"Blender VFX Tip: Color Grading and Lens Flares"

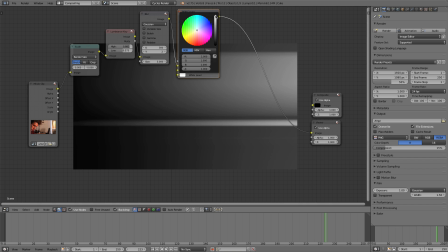(4:06)
And it's basically, if you can think, it sort of does whatever the opposite of what it's saying it's doing. So if I take this toward the blacks, that boosts the lights. and if we take this toward the yellows that sort of makes that
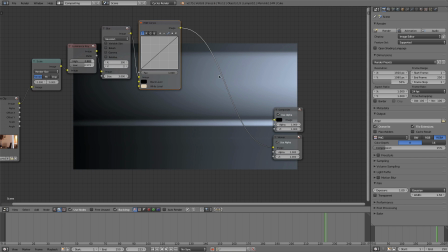(4:20)
blue yeah don't ask me why but that's what it does and i want the blue light even if it doesn't make sense i know all the light in our scene is yellow but it looks cooler if it's blue so we're gonna have blue lens flares so that's what i'm doing there and uh
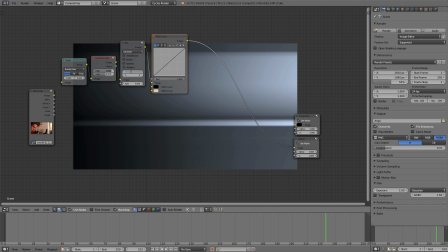(4:35)
yeah that's pretty much it as far as the flare goes you can certainly play with these values you can see just the effect it has if you tweak uh any of these numbers you get totally different results altogether. If you check bokeh, I find you get some pretty cool results as well. I'm going to leave it unchecked just because it takes a little bit longer to render that way.
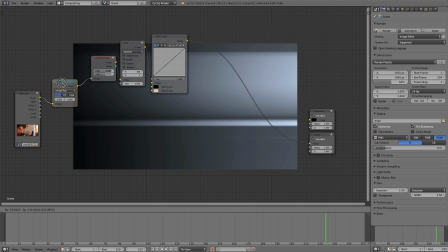(4:55)
Now, what we need to do is we need to mix everything we created for the lens flare with the rest of our video. We can do that just by adding a simple mix node. I'm going to plug that in right here.
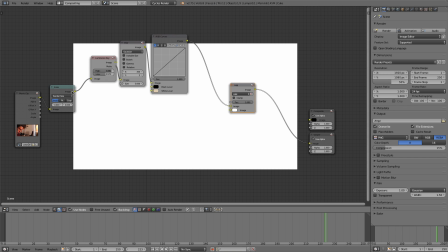(5:07)
We'll set it to add, and we're going to take the output of this scale node again. So we have one going into the lens flare, we're going to take the other output, so this would be the clean video output, into that mix node and plug it in on the top.
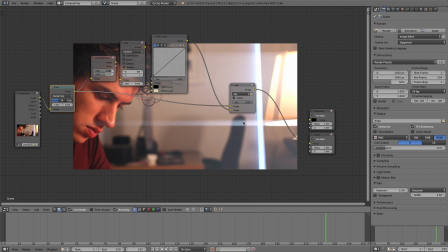(5:21)
And now we can adjust how much lens flare we have going on based off of this factor here.
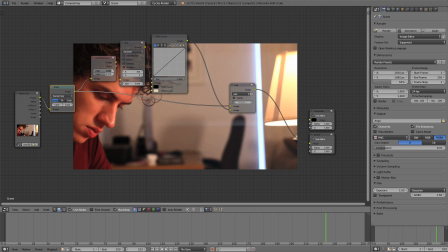(5:26)
So very, very simple, very clean and tidy, just basically we're just using the light that's in the scene,
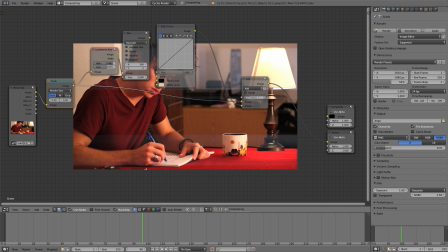(5:35)
not adding any light, we're just using it to blur it and move it around so that it's bouncing around everything.
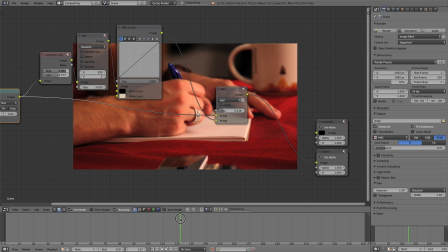(5:42)
If you find you have too much, it's hitting that mug a lot and causing a lot of reflections.
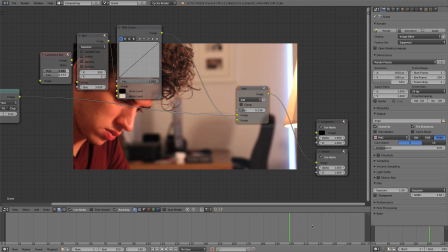(5:48)
If your scene has a lot of glossy surfaces that has too much light,
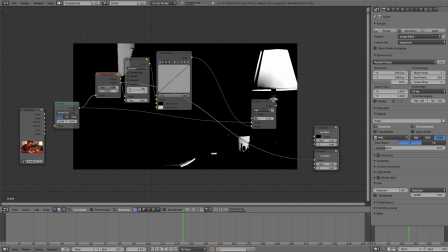(5:54)
you'll want to go back to this map and just adjust it so that you have less of that going on. It's all to taste. I sort of like the light hitting that mug and then bouncing around.
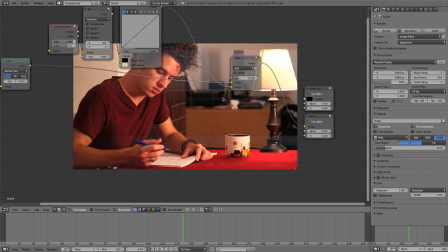(6:06)
I think it has kind of an artistic flair. So that's what I'm going with there.
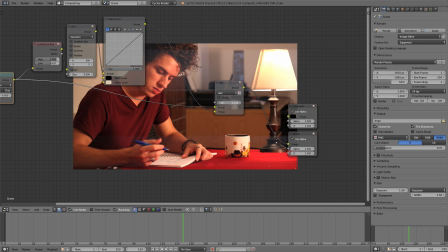(6:12)
So yeah, that's it. That's it for the lens flare. You can see we get some pretty cool effects going on. Now what we want to do is sort of fake that anamorphic look. And to do this,
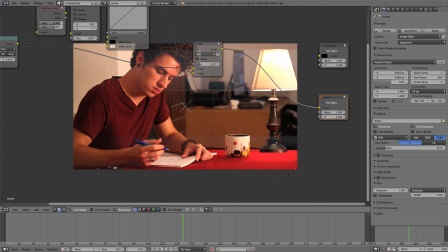(6:23)
because unless you have an anamorphic lens that shot the video and then stretched it down to an aspect ratio similar to 1920 by 800, then you have to just crop your video.
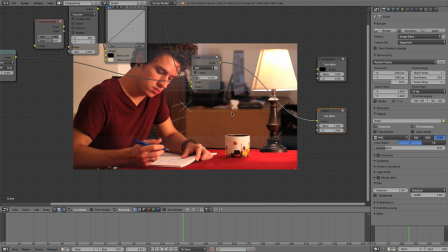(6:37)
So I know you do lose information, but it does make it look, you know, cinematic and it's a good workaround. So what I'm going to do, I'll just hold down shift and draw a line through this right here. And that creates an extra little node, we can just plug that into the compositor. That way we don't have to worry about those two.
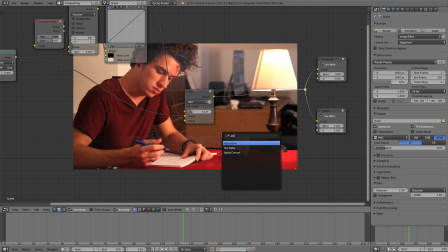(6:57)
And now what I'm going to do is add in an alpha over node right after everything we've created here,
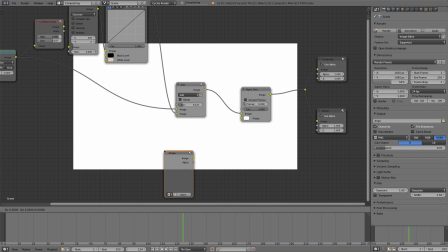(7:05)
and I'm going to add in an image node. I'm going to open,
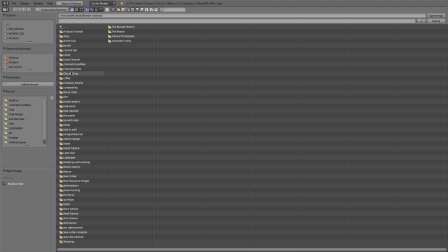(7:11)
it's essentially just an image with a black bar on the top and bottom used for cropping.
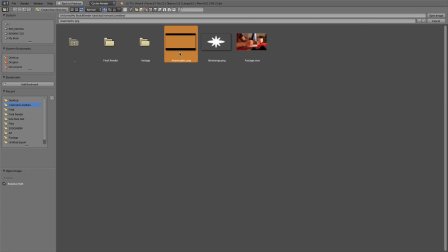(7:19)
If you want to make your own, this is the correct dimensions to make our video appear as though it were anamorphic.
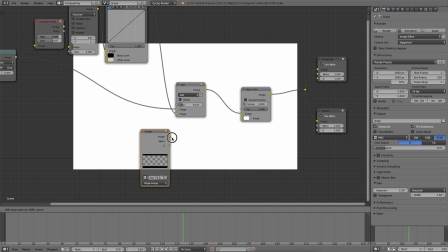(7:26)
You can make your own, or you can just download this one. I'll have it available underneath the video on BlenderBranch.com.
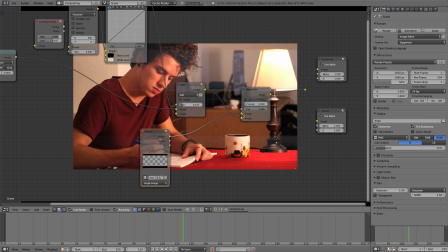(7:33)
Now we just want to plug that into the top of this alpha over,
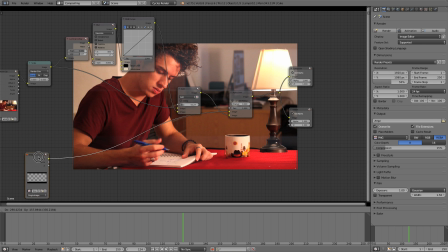(7:36)
and it won't do anything because this image has to share the same scale as our video, so I'm just going to grab this scale node,
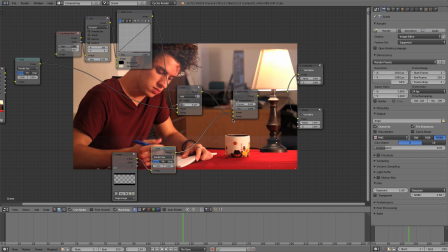(7:43)
press Shift D, duplicate it, drop it in after that, and press Convert, Premultiply,
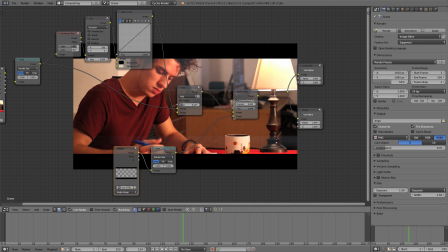(7:49)
and it's still on the wrong – put it on the wrong arrow, so that needs to go in the bottom. There we go. So, boom.
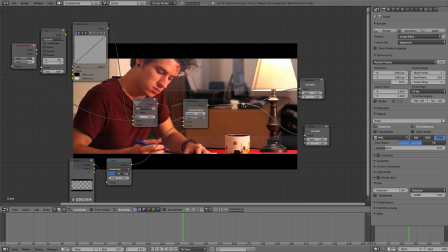(7:55)
There we go. Yeah, it did crop our video, but like I said, the look is worth it just to have that little cinematic flair.
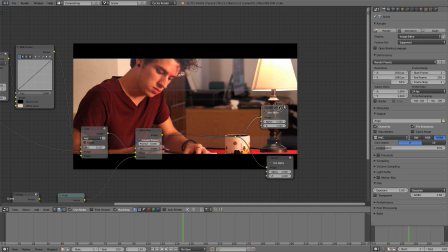(8:03)
Now we want to get into color grading to make this look like it were a Hollywood movie.
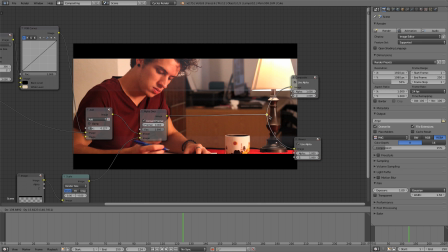(8:10)
Let's give ourselves some space here.